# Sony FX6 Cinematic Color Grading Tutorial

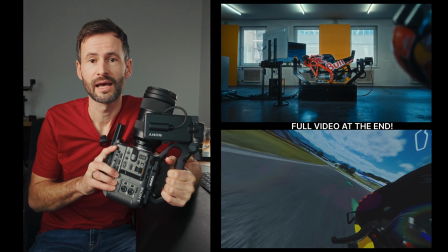0:00 I want to show you how I created this video with the Sony FX6, and I want to show you some BTS footage and the whole color grading process.
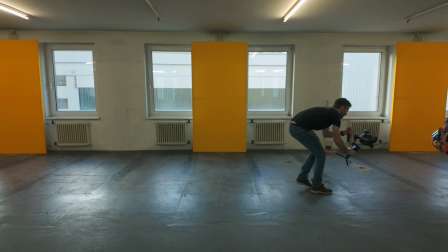0:07 Everything took place in that empty warehouse. The video starts with these tracking shots, for which I used the DJI RS4 Pro gimbal,
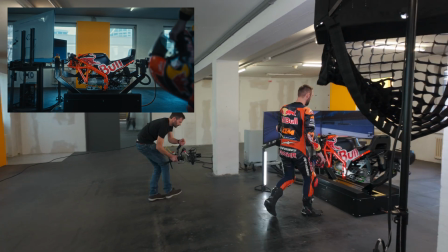0:15 another very low tracking shot, and these are exactly the scenes that you see in the final video later.
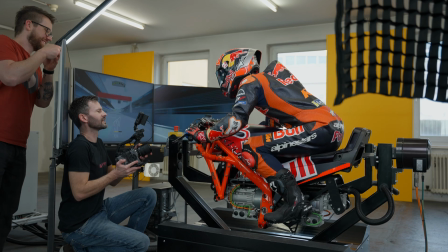0:21 The rest of the scenes were all shot handheld with the FX6, which worked out pretty nice.
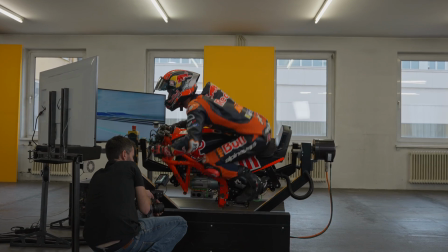0:25 The FX6 has no image stabilization, so some people only use it with an easy rig or a gimbal maybe.
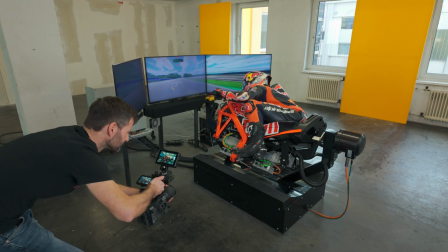0:31 But I really wanted some kind of action movement and I did not want to stabilize it.
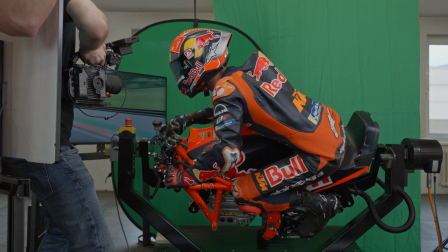0:36 Yeah, here I shot some green screen scenes as well, just for the case if I would need it, but I didn't, I went another route.
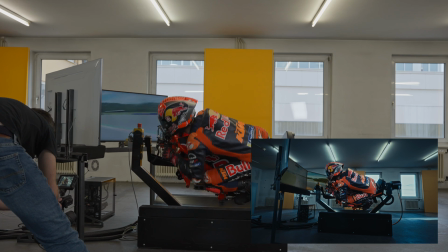0:43 By the way, this crazy good driver is Jonas Folger, a German KTM test driver for MotoGP, and a super nice guy. Now I want to show you how I graded this. That's the naked image shot in S-Log3.
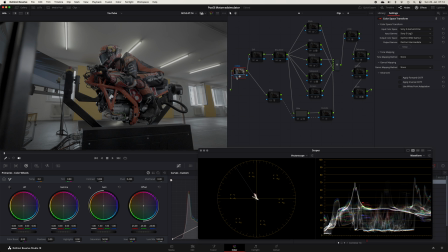0:56 The first thing I do is a Colorspace transform and convert everything into Davinci Wide Gamut. This is a much wider workspace than Rec. 709, where it's much easier to work with highlights or colors in general, and this is what makes Resolve so powerful. I have a YouTube tutorial that explains that in detail and why you should really use that.
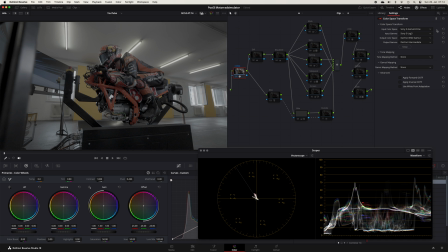1:15 I put it below in the description.
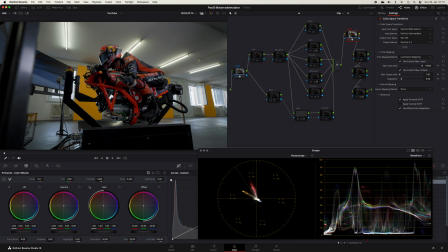1:17 Of course, we need a second Colorspace transform that's located after all of our manipulations and transforms the whole signal back to Rec. 709. Now we get to the fun part. In the beginning I made a simple exposure correction.
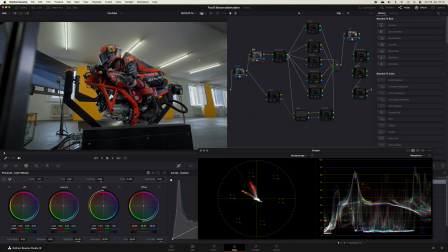1:29 The image was a bit too dark, so I brightened it up with the offset wheel. In the next node I used the offset wheel as well to make the image a bit cooler. I just dragged it a bit into the blue and teal area. You can clearly see the difference when I activate and deactivate the node.
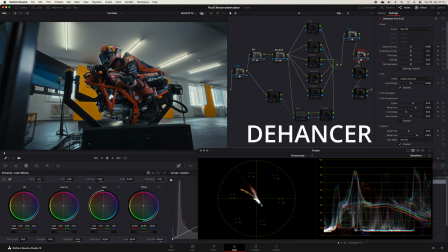1:46 Now comes the time for my favorite tool, which is Dehancer. Dehancer is a paid film emulation plugin that's worth every penny.
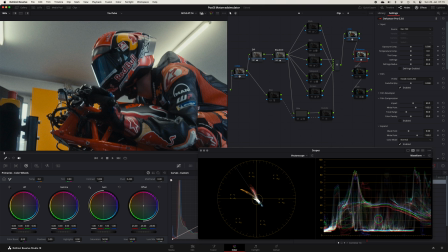1:53 I literally use it on every single project I make right now. And it removes the digital look from your camera footage. Here's without Dehancer, way too saturated colors, way too sharp. And here is with Dehancer. It immediately feels more filmic. The cool thing is that you really can dial in your film look as you want it to be.
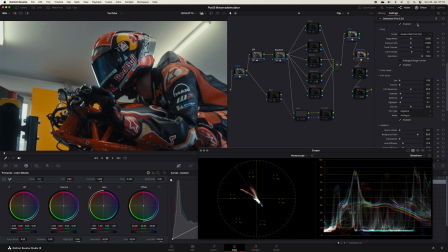2:13 You can choose between dozens of film stocks and combine it with print film emulations, which is something completely different than the simple film LUTs you get in Resolve. I made a whole video about Dehancer, which is linked below, and if you think of buying it,
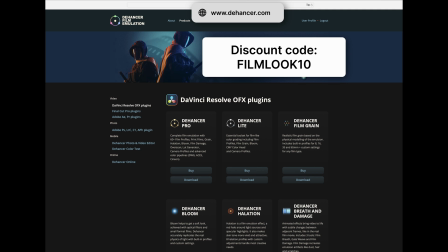2:27 you can use the discount code FILMLOOK10 to save 10% on every Dehancer product. I use Dehancer Pro, which contains all the features like film grain, halation and so on, which is really useful.
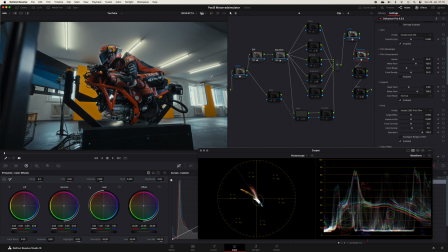2:38 Now let's move on with our grading. I want to color the biker different than the background. So what I did is I isolated the biker with a magic mask. Let's put this away and open the magic mask controls.
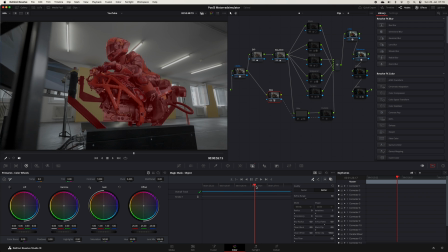2:50 When you toggle this switch here, you see what the magic mask is selecting, and I tracked it so that it moves with the biker.
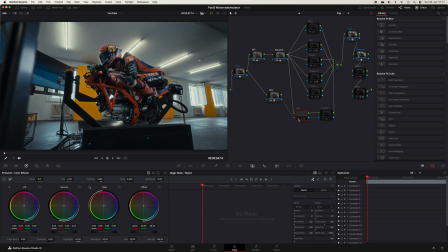2:56 Now I feed this mask into the next color node, where I grade the biker and made him a bit brighter.
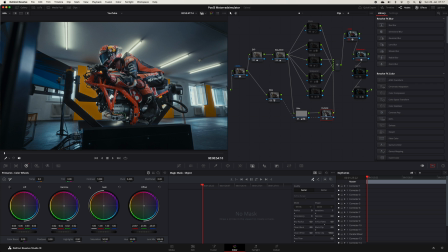3:02 Then I created an outside node, where I darkened everything but the biker a bit and turned it a bit more into the blue area.
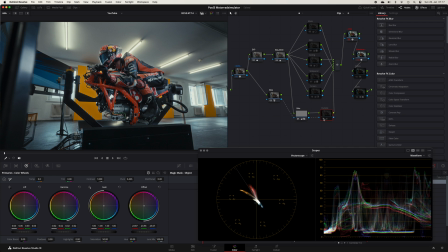3:09 When we open the vector scope, you see how it shifts into the blues.
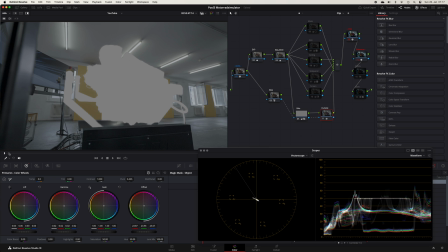3:13 By pressing Shift H, you see that our outside mask contains everything but the biker.
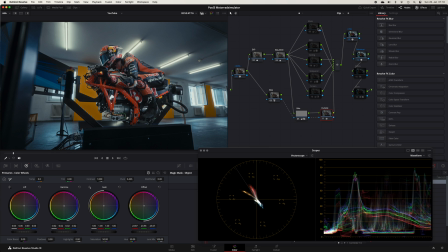3:19 As you can see, I made some parallel nodes where I create some masks and fine-tune some colors.
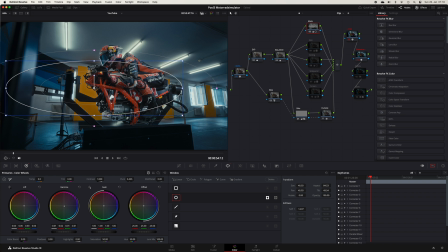3:24 In the first one, I just made a main mask that affects the biker. The visual focus should really be on the biker, and I want to darken the rest even more. I even turned this a bit more into the blues to exaggerate the orange biker in contrast to the blue background.
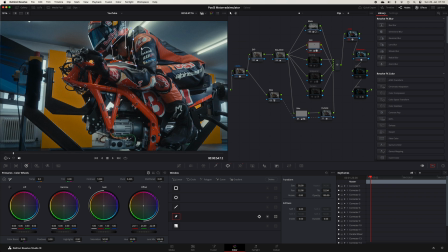3:39 In the next node, I just fixed the skin color on the neck a bit.
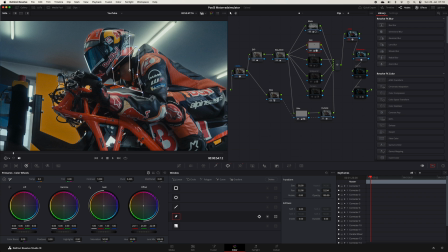3:43 Nothing fancy about that, I just masked it out to not affect anything from the suit. And I manually tracked this mask very roughly. I just moved it frame by frame to where it has to be.
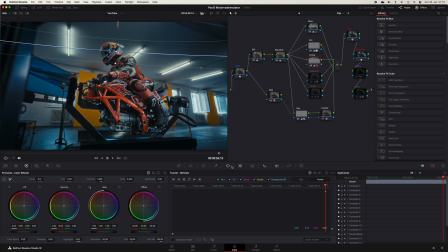3:56 In the next node I darkened the ceiling a bit because I found it a bit too bright. And then I wanted to do something against these orange panels on the wall. I just isolated this orange color and I simply wanted to desaturate it, like this.
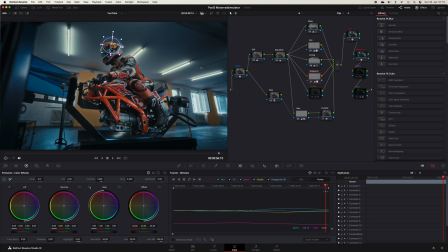4:09 But as you can see, the helmet contains this orange color as well. And I wanted to keep this helmet very saturated.
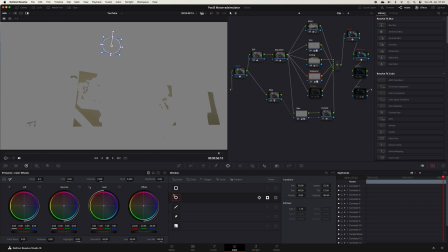4:16 So I created a circular mask around his helmet and inverted it to select everything orange but this area.
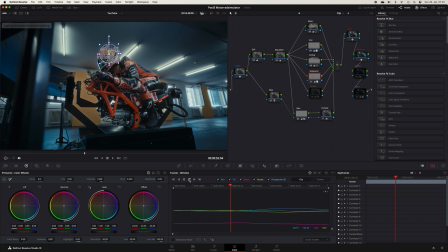4:23 Then I tracked it and I'm happy with the result. Same thing applies to the screens. I just found them a bit too dark and wanted to brighten them up.
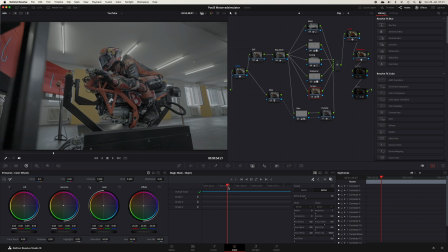4:31 And since they are moving, I had to use a magic mask and track it again to make that somewhat convincing.
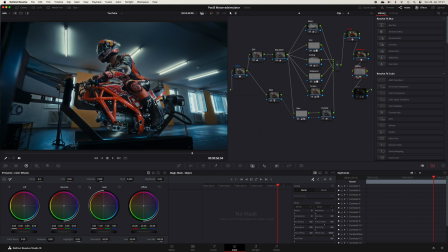4:37 In this next node, I create an overlay effect. This just makes the colors a bit more dense. And you create this by simply adding an empty node, setting the composite mode to overlay, and changing the key input, depending how much you want the effect to blend in.
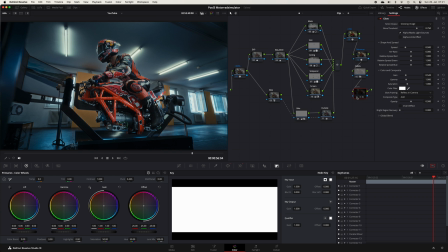4:53 And the last effect is just a subtle glow effect that I want to put on the lights.
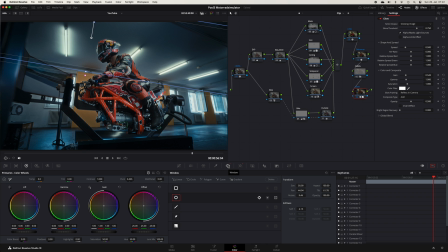5:00 Again, I created a mask around the lights to not affect the windows too much and tracked it.
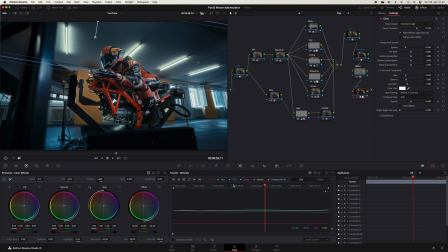5:05 And here is the final video.